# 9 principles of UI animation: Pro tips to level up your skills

so you are trying to animate your UI you want it to look great and it does except that no one likes it well not anymore because today we are talking about nine principles of UI animation so
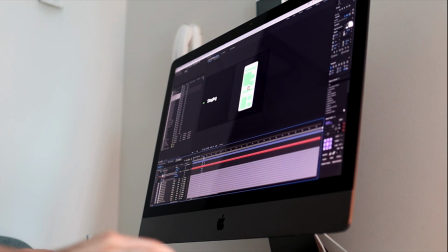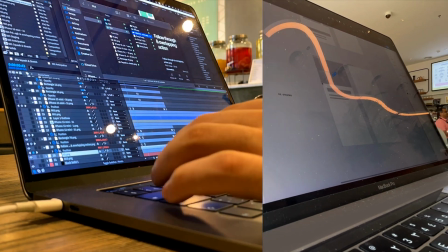let's step back a bit why nine principles well wise people are saying that there were 12 principles of animations established back then in 20th century in Walt Disney Studio to make the cartoons look like cartoons. Everyone likes cartoons, but how is it going to help me in my work you might ask? I'm telling you guys, almost all of these principles are perfectly applicable in UI. Let me show you how. And I'll start with the first one, squash and stretch.
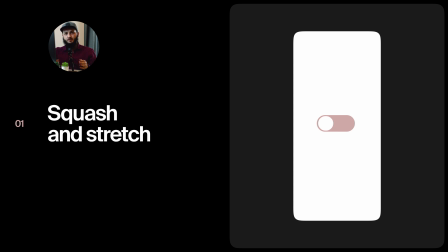[1:08]
Here instead of keeping the circle geometry we have a chance to emphasize the movement by adding the stretch effect. Keep in mind that it depends on the brand character. If the brand is portraying very corporate and professional look maybe this is not the best principle to apply.
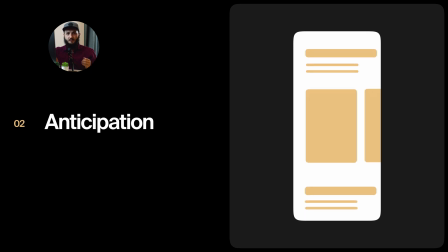[1:30]
Anticipation. The tiles are animating from right to left letting users to anticipate the horizontal movement of those tiles. This increases usability by teaching users the behavior of the app. Staging.
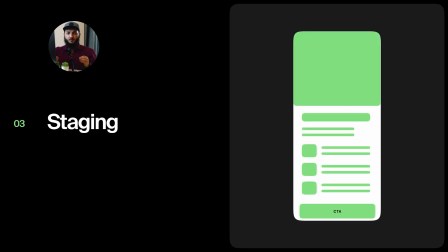[1:46]
Staging allows to draw users attention to certain element of the UI at the time. So here for example you can see that the CTA button is coming after all of this information is loaded
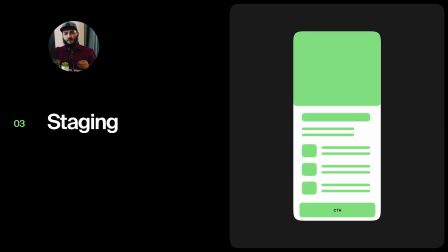[2:01]
because you don't want to come up with the CTA button before the image even expands. So it gives you this nice hierarchy of the read pattern. First the tile expands, then you see like this expanded image,
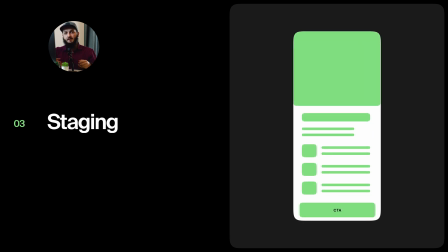[2:19]
then you see the description, and then at the end you show the CTA.
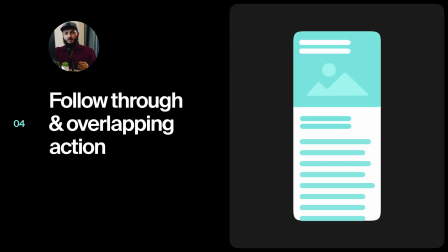[2:23]
Follow through and overlap in action this rule allows to emphasize the physical rules further by adding the slight bounce animation again you need to be careful using this to not make it look too cartoonish and this again ties back to your brand values and character slow in and slow out this in my opinion is one of the main principles if not the main one if you apply this principle correctly in the ui animation it's gonna be like so so much better nothing in real world gains the speed in no time so you need to try to replicate that in your ui as well so the
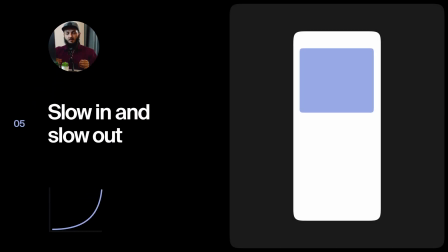[3:06]
general rule of thumb is that if the object is coming inside the frame from
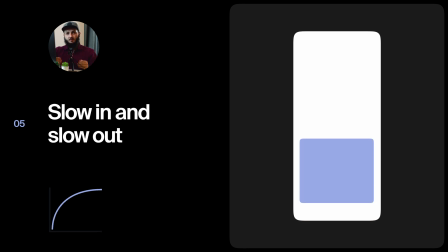[3:10]
the outside you want to slow it down and i'm showing the
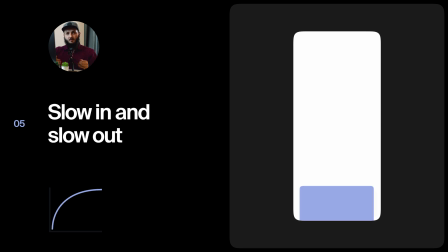[3:15]
curve here how the curve would look like so at
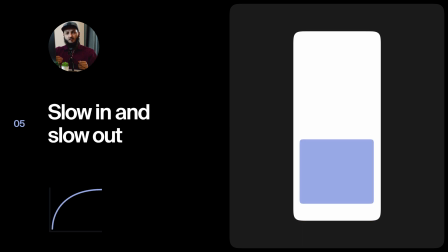[3:21]
the start you can see that it's fast and then it's slowing down at the end very smoothly so this curve is not just the native or the default one which is being used when you have like ease in or ease out but this is more like the custom one
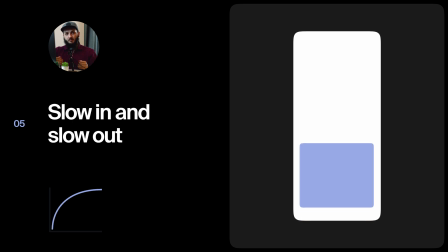[3:36]
because this makes it more exaggerated so this is the first one when you move in the frame if the object is
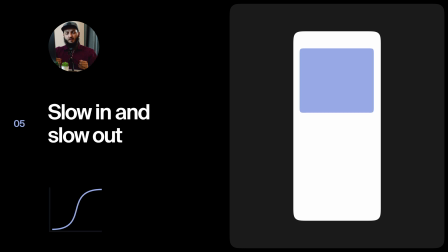[3:46]
moving from one place to other and it's still keeping within the frame you want to apply ease in and ease out or acceleration and slow down at the same time and again you can see that the curve is quite
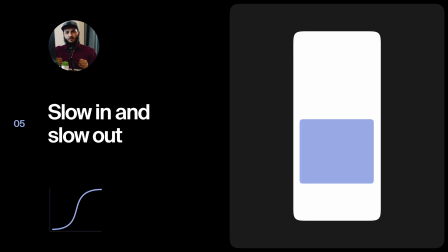[4:05]
extreme in the middle that will allow you to really make it smooth and
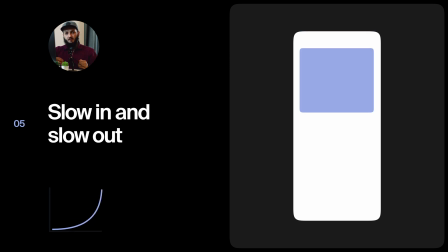[4:11]
the last one is if the object is gone out of the frame you just want to slowly accelerate it and as you can see the fastest
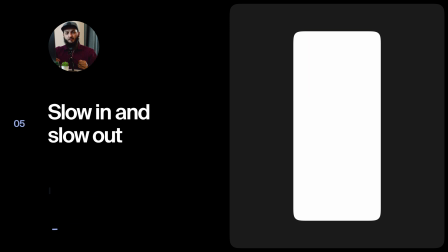[4:21]
point is going to be the last frame of this animation arc typically the
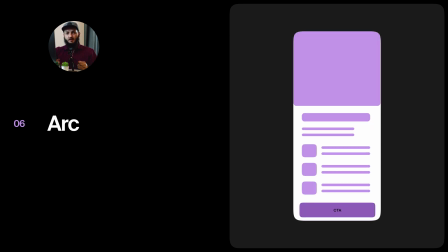[4:26]
natural objects are moving in arc due to gravitational or any other forces preventing from the straight movement. So if you want your animation to look a bit more natural, you can apply this principle. But if the brand dictates more professional look, you can also try to keep it straight, just like the mechanical objects moving in the perfect straight line.
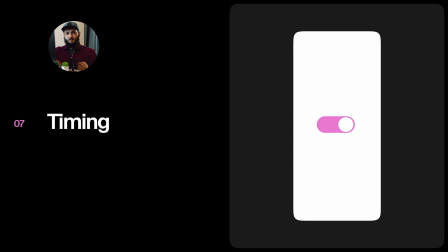[4:55]
Timing. So depending on the type, the duration of the animation is going to be different. So if the animation is very small and functional like the button or the toggle, you want to make it very fast, like 70 milliseconds or something like that.
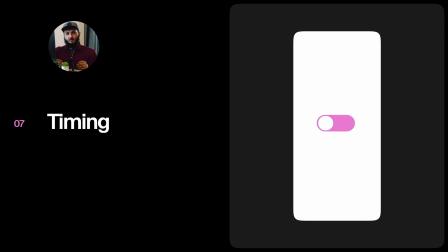[5:14]
Then if it's something a little bit bigger, so the travel distance is a bit more,
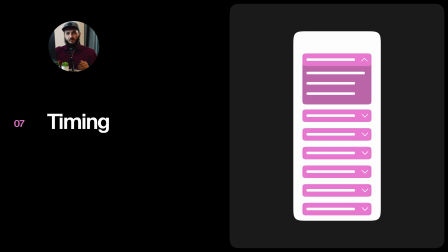[5:18]
like the expansion of the accordion, it's going to be around 150 millisecond.
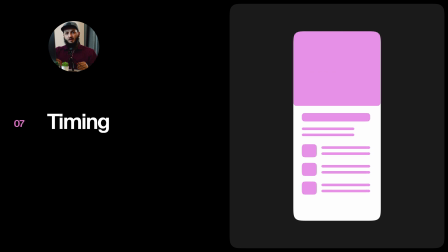[5:25]
Then there is the third one which is even bigger travel of the object or let's say the transition between two states. So here you can see that this image is increasing its size and it
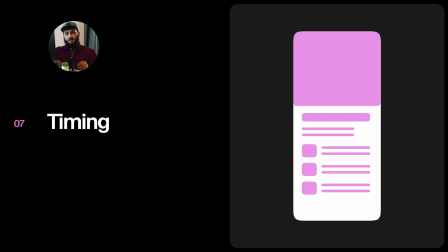[5:41]
takes around 250 milliseconds to do that and then you have the rest of the objects loading,
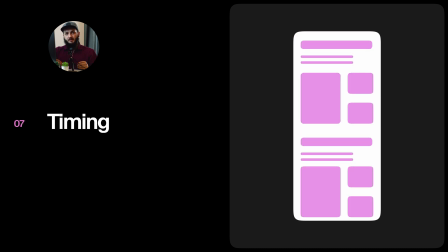[5:48]
just keeping something around maximum 300 milliseconds for that is a good option.
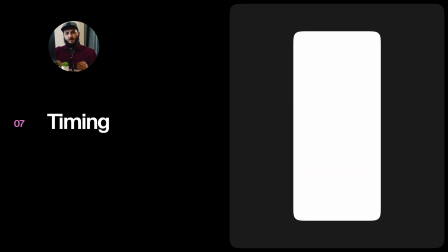[5:54]
And then if you have something more emotional,
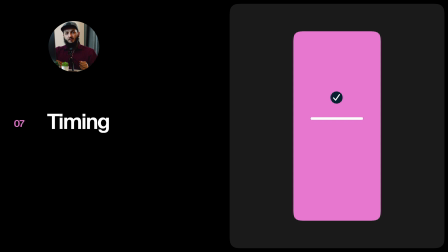[5:59]
if you have a chance to celebrate some moment, you can take around 700 or even more. And sometimes you just want to make the animation lasts as long as there is some background loading of the app happening so that might be even longer
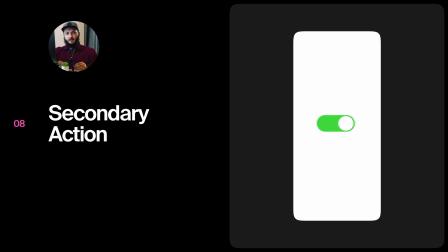[6:19]
secondary action the secondary action helps to sell the main action so for example in this toggle you can see that the background of this toggle is
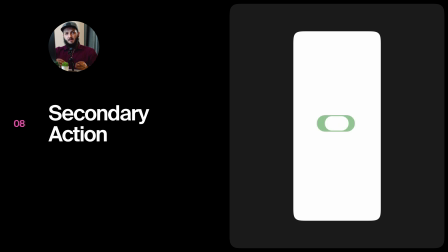[6:31]
turning to green so by itself it's not the main action but it helps to convey the message that this toggle is on.
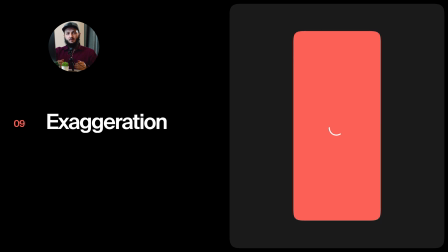[6:40]
So the last one is exaggeration. You can apply the exaggeration in certain places, not to everything, not to every animation, but in a place where it's appropriate to celebrate the brand, to celebrate the action and to delight the user.
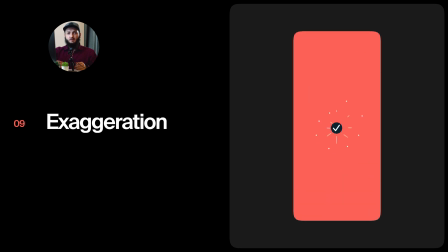[6:58]
Take your time to define those moments and that will really make it like a cherry on top. So now it's your turn to apply these principles in your videos and make them look really good that everyone likes them. This is my first ever YouTube video, finally I made it. By the way, my name is Tamerlan Aziev, I'm a senior visual designer at Accenture Interactive Dubai office and also I'm a design jury at Awards. Hopefully you found this video useful, if you did smash that like button, subscribe to my channel for new videos and see you soon!